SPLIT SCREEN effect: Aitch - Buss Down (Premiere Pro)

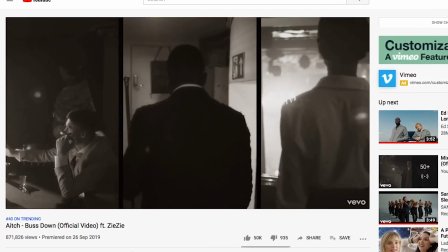0:00 Have you seen the new H bust down music video? Well, I'm breaking down the split screen, so let's get started
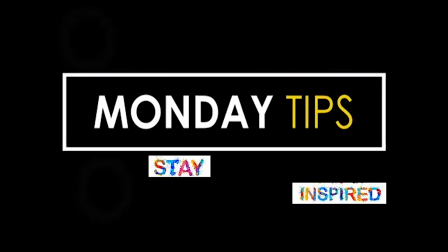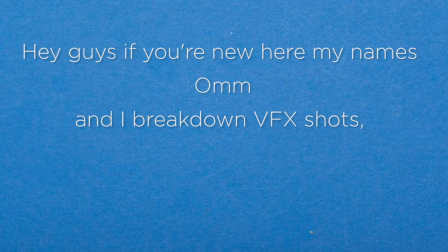0:11 Hey guys, if you're new here, my name's Om and I break down VFX shots because here's the secret guys, they're actually really simple to do On that note,
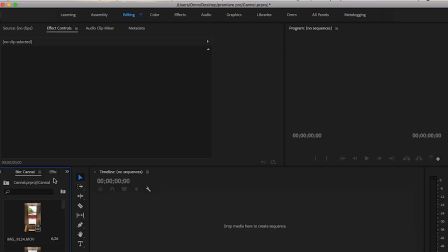0:21 let's jump into it Open Premiere Pro and load the footage you want to use I'm going to use the videos from my weekend when I went out on a canal boat you'll need three shots that you're going to use for the split screen originally i used this shot where i panned
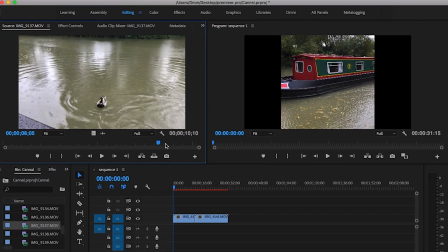0:37 from right to left but the problem with this is too much dead space so i changed it up so let's just fast forward now if you use
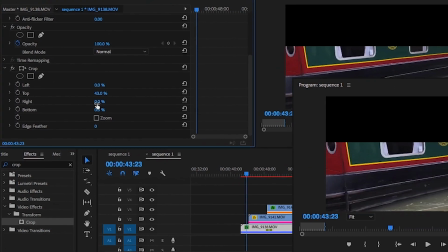0:46 premiere pro you can keyframe the crop tool in the effects panel to split the
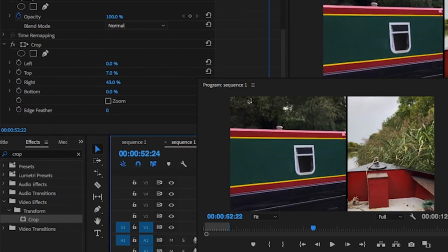0:51 shot however there's a few restrictions with this tool such as you're gonna have to
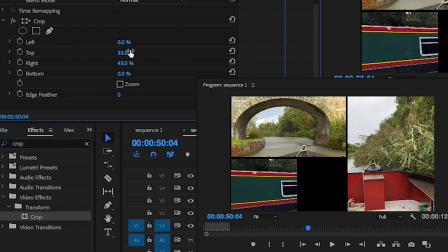0:55 eyeball the spacing between the video clips so the best way here would be
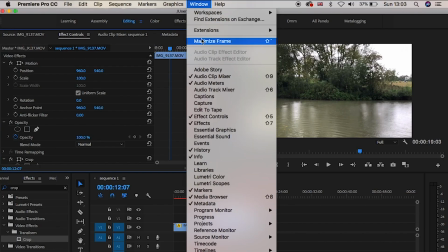1:00 to go up to either file new or windows and select
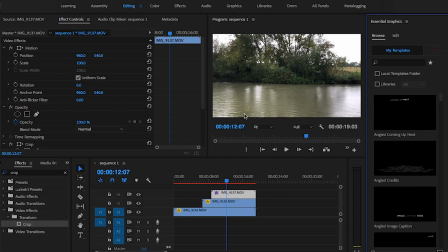1:04 essential graphics on mine this pops up on the right hand side so i'm just going to
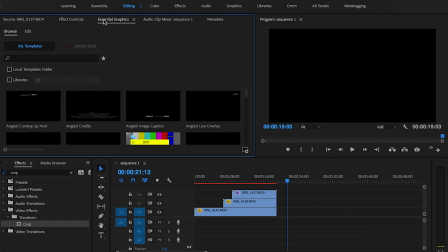1:09 move it to the top left corner here from here click on the edit button and click on the only symbol here and select rectangle it'll
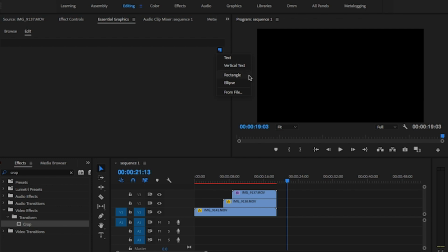1:19 automatically drop in a rectangle shape in this panel you can automatically
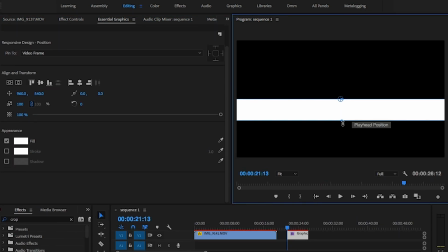1:24 change the color size rotation and it will automatically line it in frame for you to make sure it's dead center.
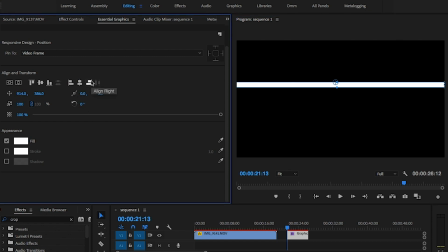1:32 I'm going to set it up first thing I'm going to change the color to white and resize the rectangle
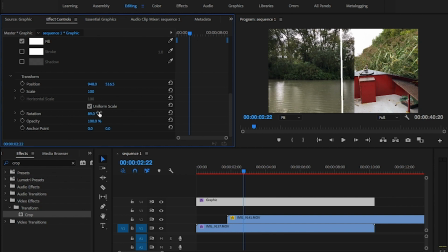1:43 then I'm going to change the rotation to 90 degrees and have it come in from the right hand side of the screen to split the shot up. Once I'm happy with this in the timeline you can see that place the graphics layer
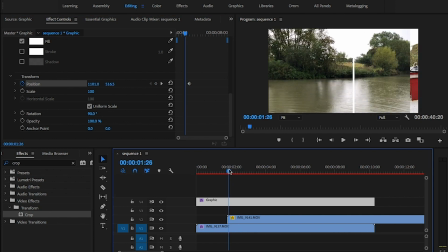1:56 in which i'm going to move into place okay last thing to do here is click on the stopwatch button of the properties panel
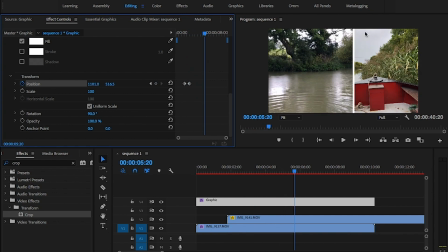2:05 and animate the graphics coming in and out with the video clip i'm having an
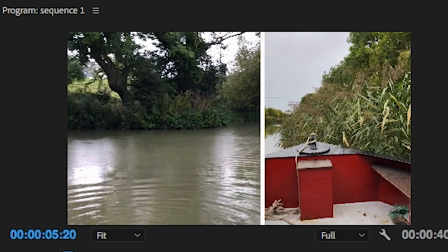2:10 issue here with the white blending into the sky so i'm going to change the color to black braille okay now you can see i've changed the video that had a lot of dead space and i'm happy with it i can now add the third video clip but this time i want it to
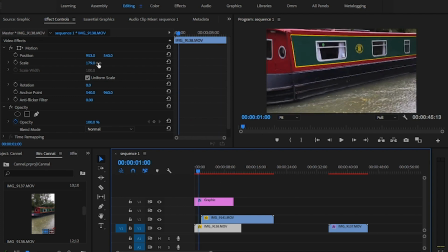2:24 come from the top left down as i film this in portrait on my phone so i need to increase the size
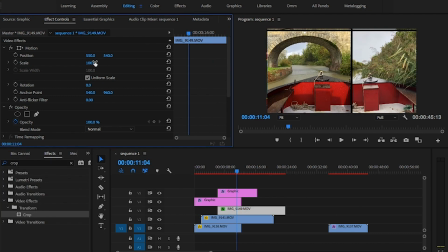2:31 and place the crop tool in and crop out parts of the video i don't want to see
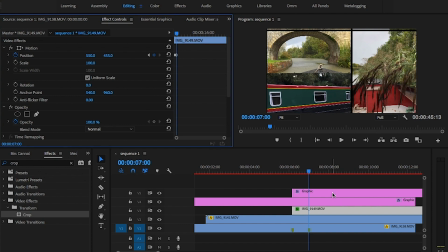2:37 then like before animate it coming in and out of frame perfect now i just need to duplicate the graphics layer using alt click and drag move this layer into place and animate it coming in with the video and
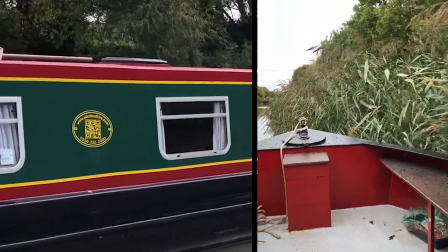2:54 you're done as always smash that like button let me know if you like this video hit the
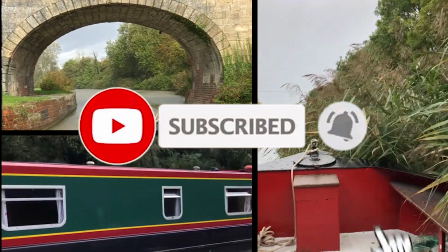3:00 subscribe button and help me get to 15k guys and most importantly stay inspired